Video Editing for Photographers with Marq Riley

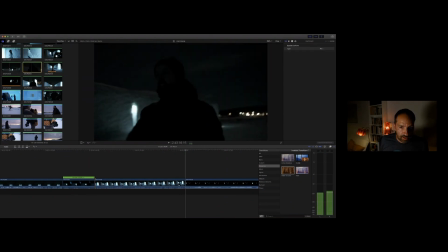45:25 And I believe I don't have a clip of that selected.
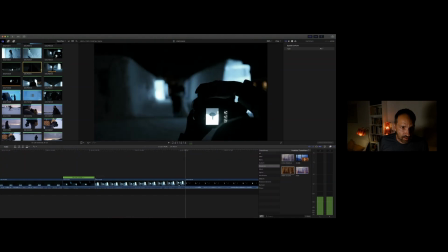45:29 Yes, we do there. So that would make more sense. These are nice visual things, but I might decide to put them later.
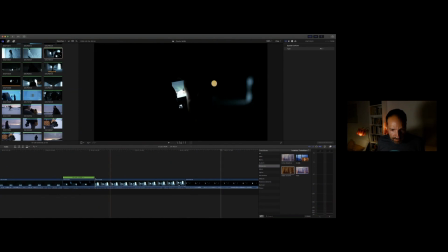45:43 So, okay, let's say instead of this one, I want this one.
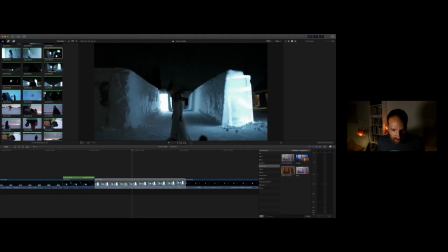45:49 So I can drag and drop and put it over there, and it'll say replace. I will click replace.
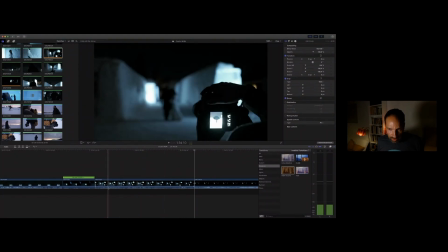46:00 And that goes on for a bit, so I don't want that. Just a short part of that clip. And then we need something else in between there because we need a better flow.
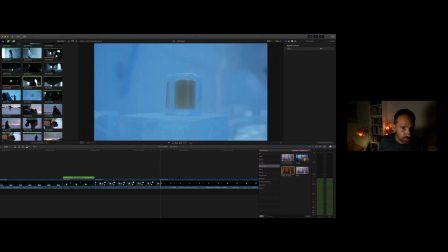46:15 What can we put there?
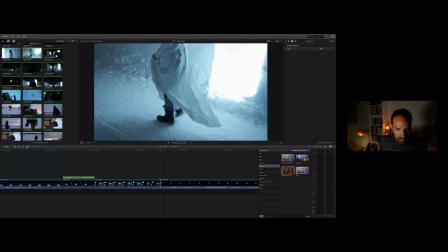46:19 Let's put this one for now.
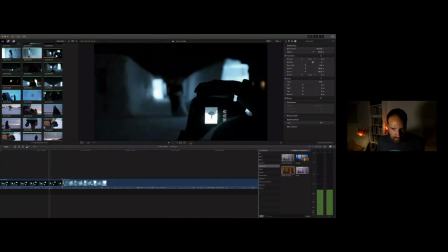She's coming to see. Maybe even a vertical clip. Even a vertical
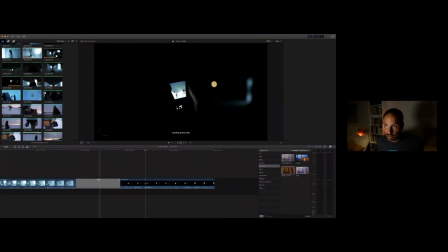46:36 clip.
All right, I need a bit of a transition there in the audio.
Maybe even a vertical clip. Quarter of an hour to go. Maybe then.
Cut that at the end. And then we get the reaction.
Whoa!
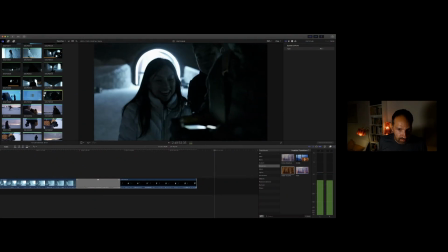46:50 That is insane! Yeah, that's good stuff.
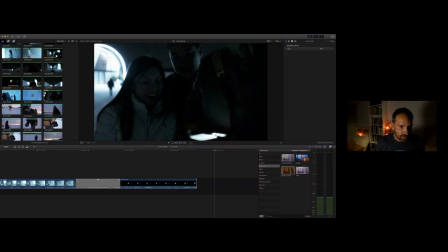46:54 Nice.
Wow, that's insane.
I tap the O for out point because the beginning of the clip is immediately, is automatically the in point. And then I got this part that's in yellow, goes to the end of that.
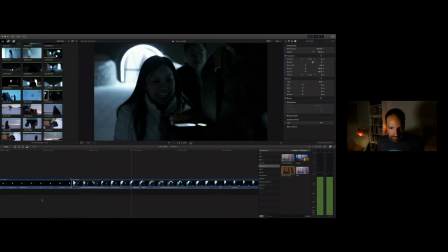47:09 Whoa! That is insane! Yeah, that's good stuff.
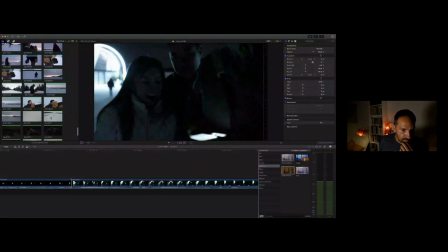47:16 There we go. Now, we've got a few more clips here,
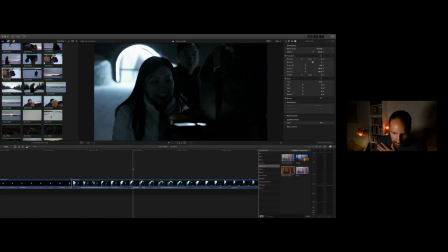47:25 which are in daylight. So what I'm going to do is I'm going to go back to the beginning,
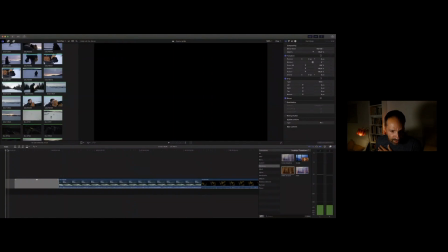47:32 and I'm going to look at a place where I can insert that where we had more daylight,
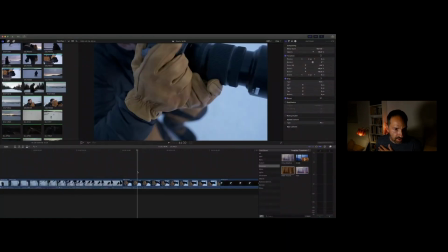47:42 which is in this area.
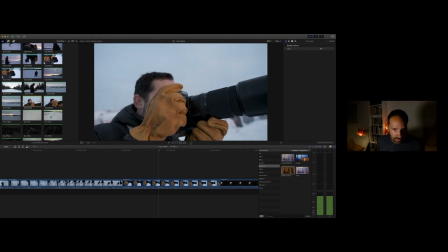47:46 Because here you can actually see the brand name on the glove. So even though this is not the same,
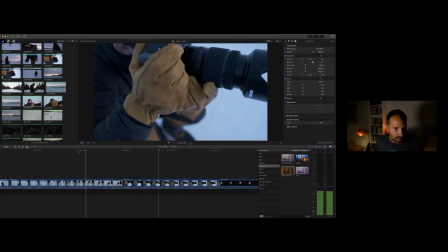47:53 you can see the brand name there as well, but I'm going to, for now, overlay that, which you can also do.
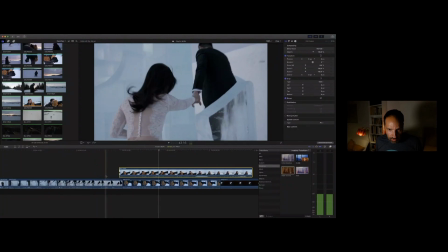48:01 It'll stick to the timeline.
Well, yeah.
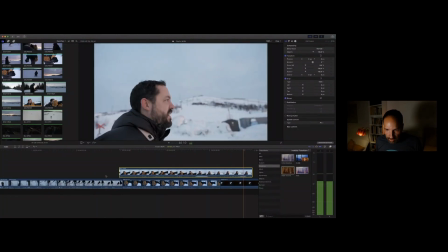48:06 Yeah, I don't want him to say, well, yeah.
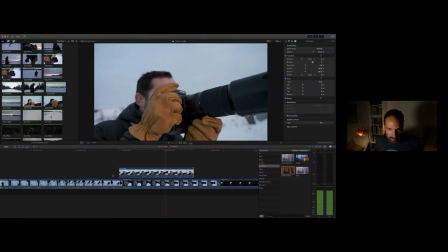48:10 So I'm going to use that part instead of that, and then I'm going to pull that back.
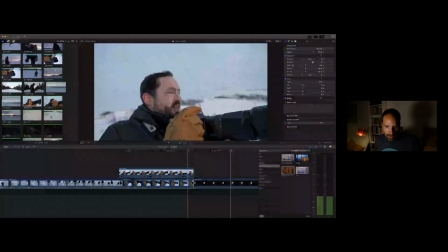48:17 And this is where you see it's important to put the music afterwards, because if I had put the music already,
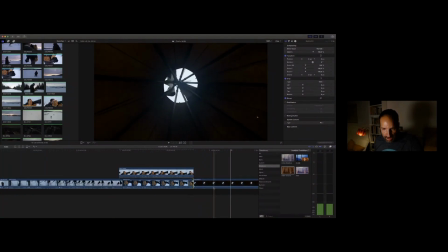48:23 it would have been cut to the rhythm somewhere there, and then we would have gone into trouble.
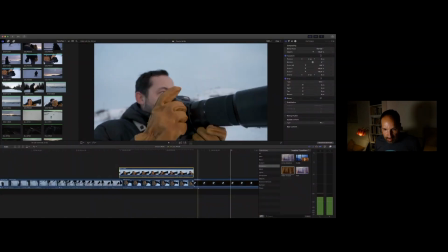48:27 I would have had to extend this somehow. But now this is fine. Okay, I like that. So what I'm going to do now is right-click on here and select overwrite this clip to primary storyline.
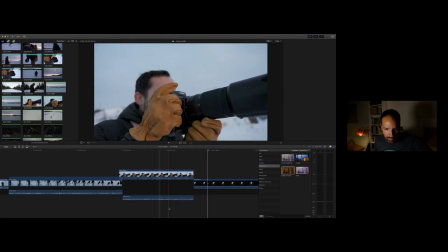48:40 And it's basically going to push it down into the timeline right there. We've got a floating audio. I'm going to delete that.
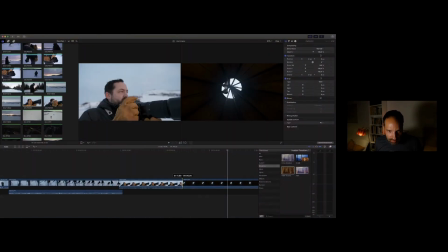48:52 He looks a bit puzzled at the end, so I'm going to just crop it to there and
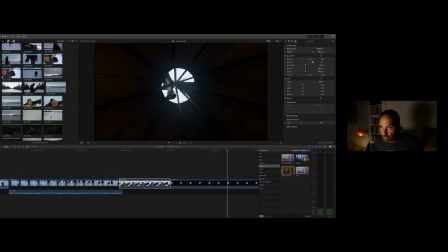49:00 click on the info.
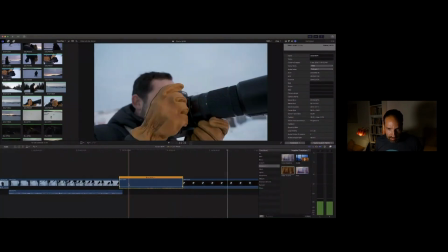49:04 I'm going to extend this just a little bit, 80%, make it a little bit slower, have a bit more impact there.
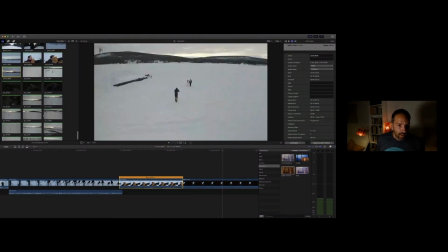49:11 Good. And then we come to the drone shots.
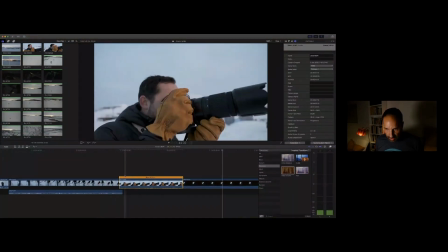49:18 So the question now is, where do we put the drone shots? Well, how about with the dogs?
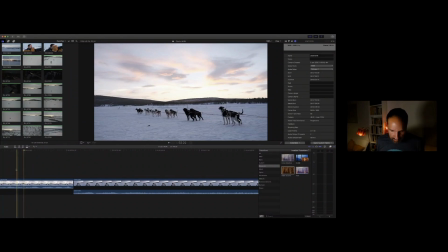49:25 Just before the dogs come in, let's go back here.
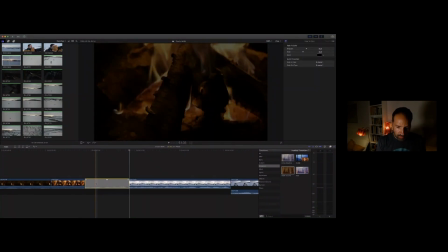49:34 Let's take this transition away by putting, tapping on delete, or backspace, basically.
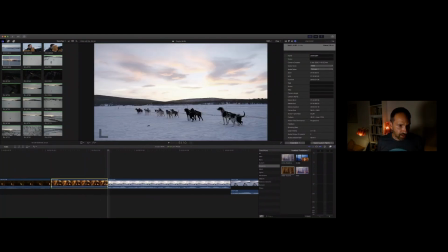49:41 Backspace. And I'm going to come here and I'm going to select one clip to put.
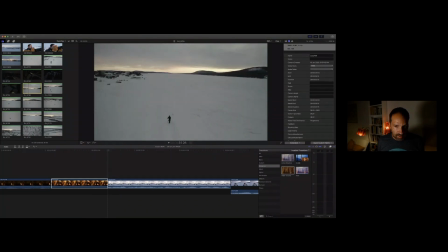49:49 This is Cole. getting his camera ready to go sledding.
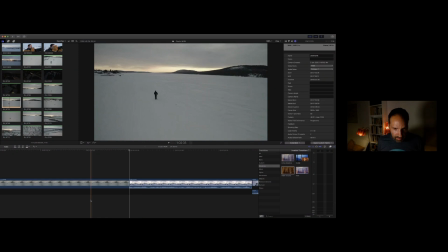50:03 Let's choose that one. Put W to insert that there. But this clip is now a little bit too long. We don't want all of that. Now I can zoom out of this timeline by pressing Command minus.
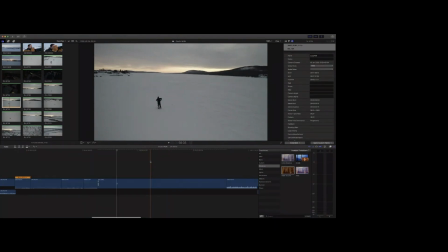50:22 So I get a bit of more overview. But that, for me, is not dynamic enough. So I'm not going to use that one.
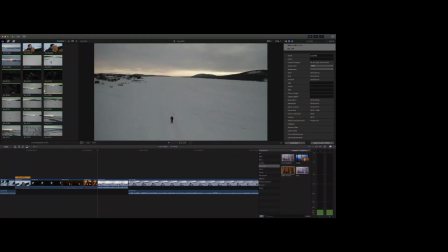50:37 I'm going to use this one instead from this point here. W to put that in.
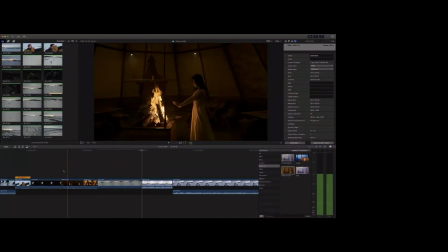50:50 That is nice for me. But then we go to the dogs. But I want a different drone shot first.
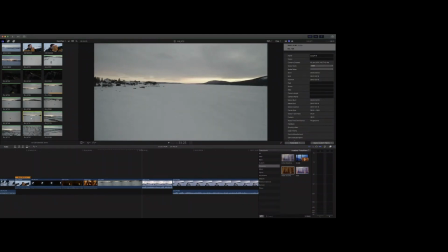50:58 A bit more landscape. Here we go. That's nice. We don't need all of that. Great. Use that W to put in there. And you get a bit of emotion, motion and emotion.
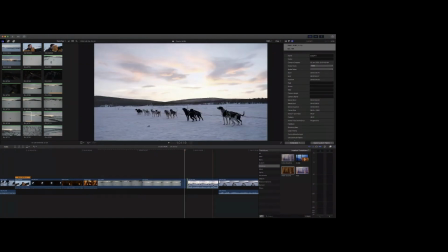51:17 Make that a little bit longer. And in fact, I'm going to take out these dogs because we've got motion, so I don't want them to be.
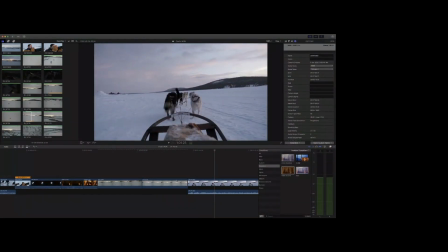51:26 There we go. That's nice. Good. So basically, I've got a beginning, a middle, and an end.
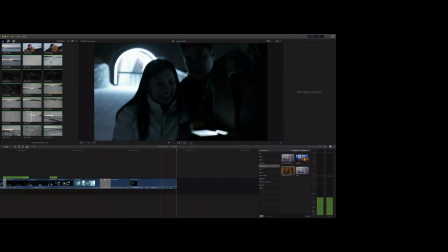51:33 That's insane. That's insane. How do you like me now?
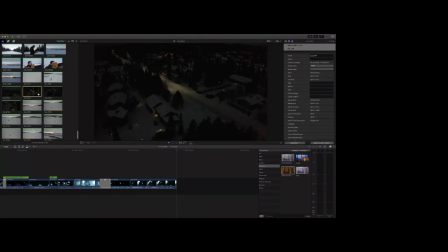51:39 And we're going to finish with another drone shot, just because we have it, and it's wonderful.
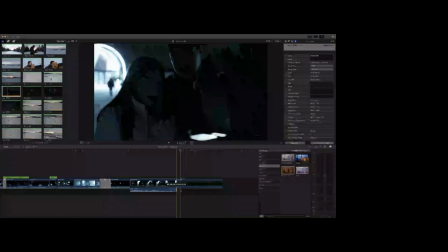51:50 And what we can do is extend the audio a little bit.
Oh my God.
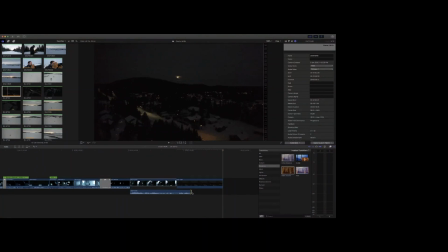51:59 Great, and we end with a fade out, which is another cross dissolve. Boom. So that's basically our video clip.
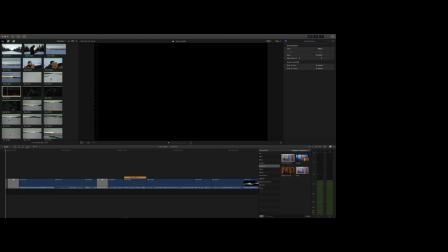52:14 So we have almost 10 minutes left. I'm just going to check in on everybody. Okay. So let's take a look at our rough cut. I'm going to make that a little bit bigger. Here we go.
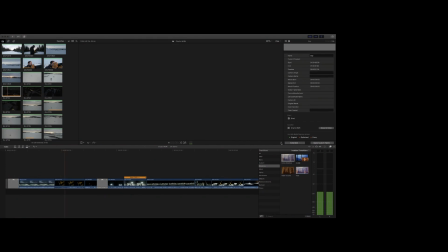52:37 The road. The Swedish flag, establish where we are. We're doing a photo shoot.
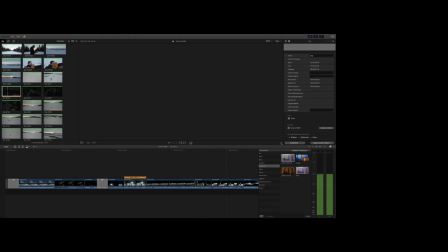52:52 That clip is a bit long for me. I'll get back to that afterwards. On the road again.
The darkness, I can get to you. Yeah. You feel a little bit crazy.
I don't like that transition at all.
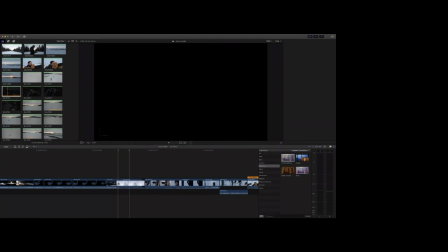53:10 So I'm just going to take that out, take this clip out.
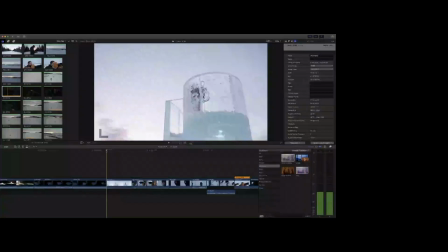53:20 And we have to go back to that one clip that we had there.
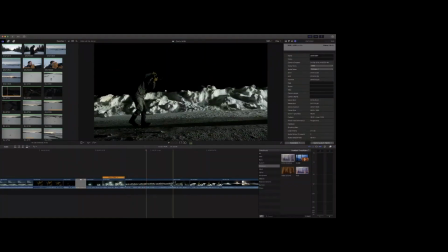53:27 That was too long for me. I'm going to shorten that.
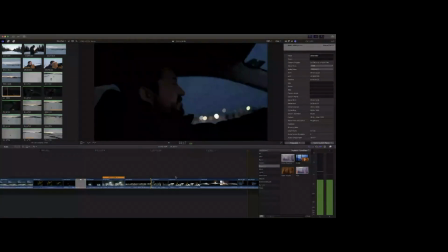53:33 The darkness, I can get to you. It can make you a little bit crazy.
Okay, we can shorten that as well.